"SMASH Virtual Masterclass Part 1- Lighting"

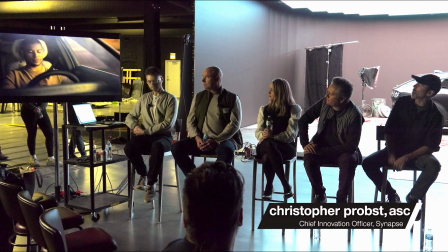9s
It shows you what you get in terms of all the reflections, complete supreme control of time of day.
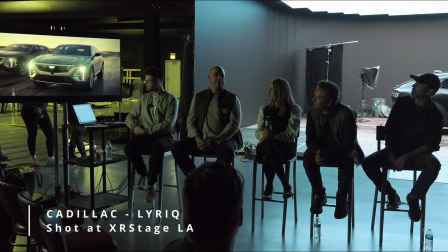15s
There's this sort of like infinite magic hour we've gotten, this sort of these lavender hues of sunset.
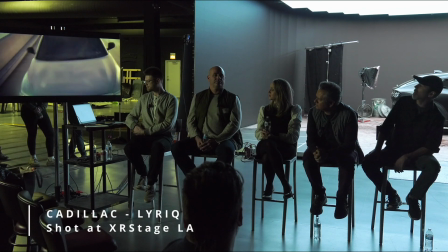21s
And we did this all in the course of one day on stage. You had over a dozen shots.
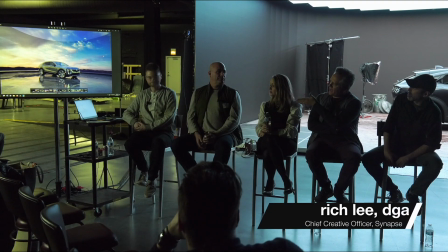27s
Oh yeah. And you would never have been you'd never been able to get that happening. You know, you get one shot at that time of day.
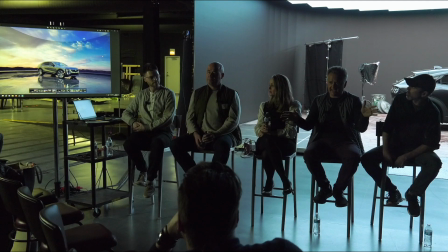33s
Yeah. Right? So to have that over the entire day, and you know it's constantly going to be that way.
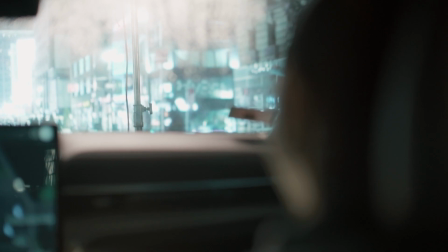38s
The lighting's never going to change. This represents kind of like a medium-sized volume space we can work in,
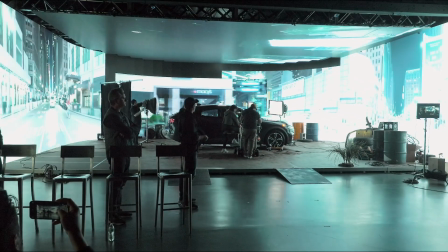46s
but we have a much larger ceiling piece and wraparound panels that give you all of those interactive reflections free of charge.
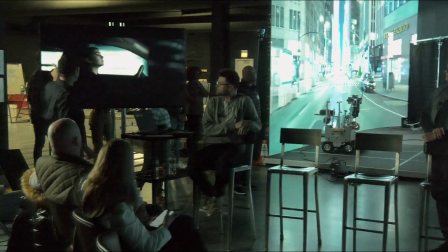58s
In a traditional green screen shoot, you wouldn't be getting all these sort of interactivities of different stuff breaking up and reflecting on the mullions of the door frame.
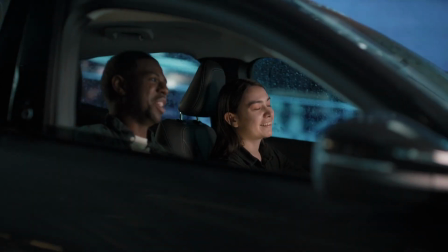66s
All of that would have to be like gag lights that don't travel per se. What's nice about it actually using the element of the actual HDR environment,
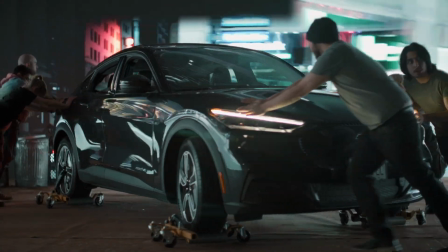75s
similar to like that Cadillac spot, is that the reflections aren't just a big white source.
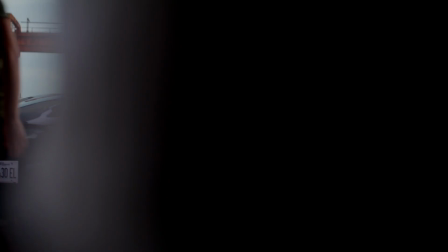80s
It actually is the sky that's reflecting that feels more organic, more tied to the environment.
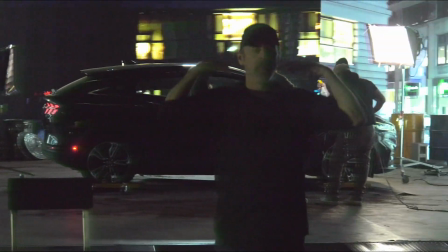85s
The LED, all these sources are moving around and enveloping the talent, which creates a much more realistic effect.
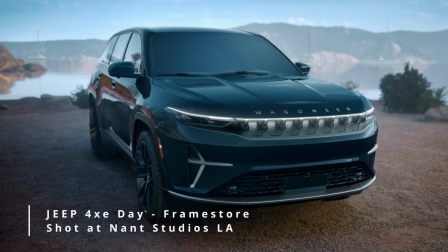93s
That's a whole part of, you know, shooting vehicles. You know, once you get into post, there's all kinds of cleanup that needs to happen later on,
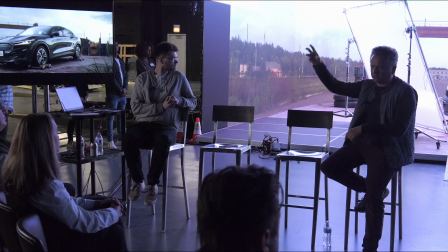100s
where we're removing the reflections of the crane that's holding the bounce or any number of things that just requires,
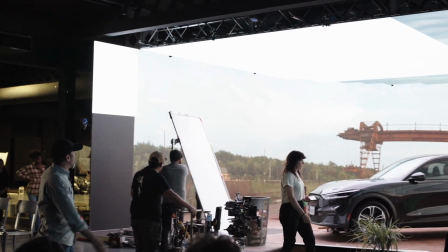106s
it's a lot of work. And what you're getting here is, you know, you're not seeing any of that. And in fact, we can actually start to play with edges.
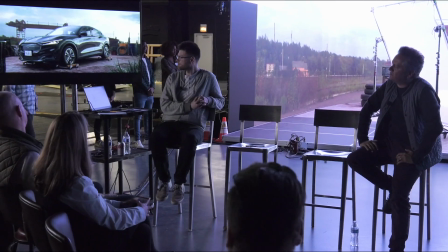112s
We can soften the edges. You know, we can really fine tune this to get, you know, almost a perfect tack shot.
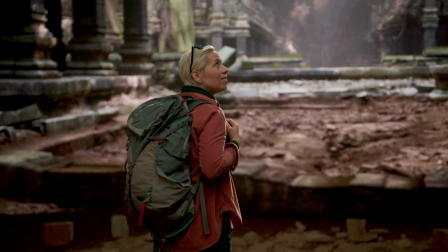122s
The sun is an object, and we can drag it and put it anywhere we want. We want it right in through a window.
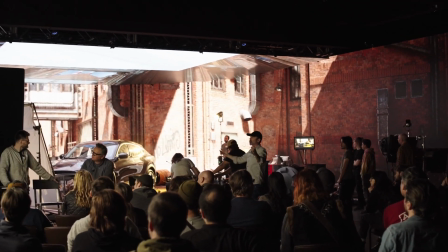127s
We want to have the nice Helmut Newton slash coming across a background wall.
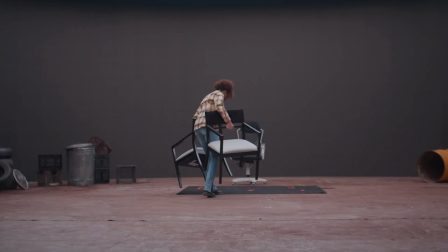132s
We can do that because we own it. Part of what I love doing is like creating moods and atmosphere and feel.
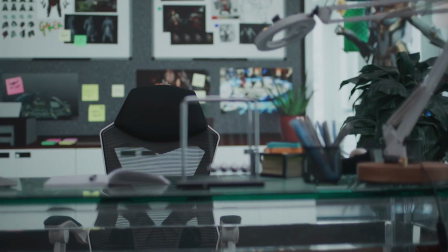138s
I'm kind of matching the light that's coming from these windows off to the side here, so he's sort of like 3/4 half lit,
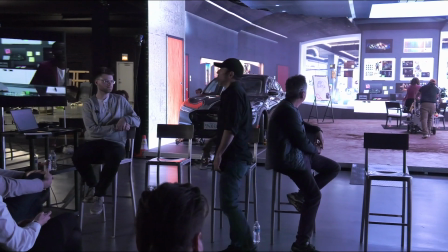143s
but I have a component of a top light fill that helps create a sort of an ambient level to the room,
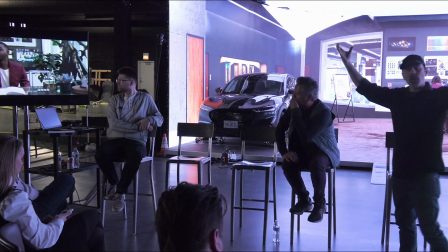150s
but I can amplify that, and it's over like there's a big overhead softbox that's part of the architecture of this room, and it starts to really change the feel of that.
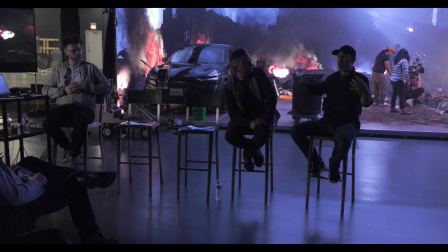162s
I'm able to be, as a cinematographer, be included early in the process. I can chime in on how the actual sets are lit, because there could be architectural lighting integrated, and I can say, no, can we create a soffit here? And I can then tie in my lighting with that soffit lighting that's architectural.
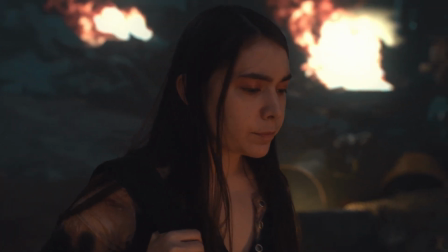174s
That's the best case scenario, is if you're bringing the people in, the decision makers and the artists, the image makers, early in the process.
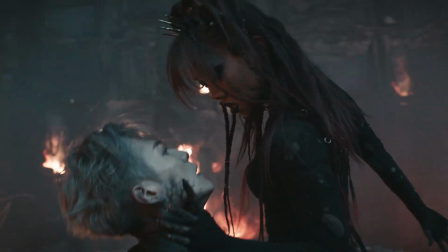184s
It's an exciting time right now for, I think, creativity, for us to sort of not just do things more economically,
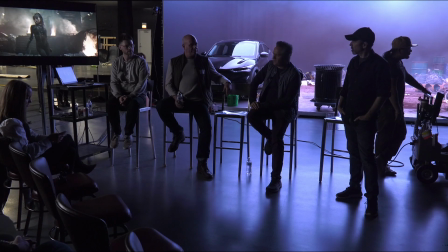191s
but I think being able to do things like this where, gosh, you're getting all this stuff in camera that would just have been completely impossible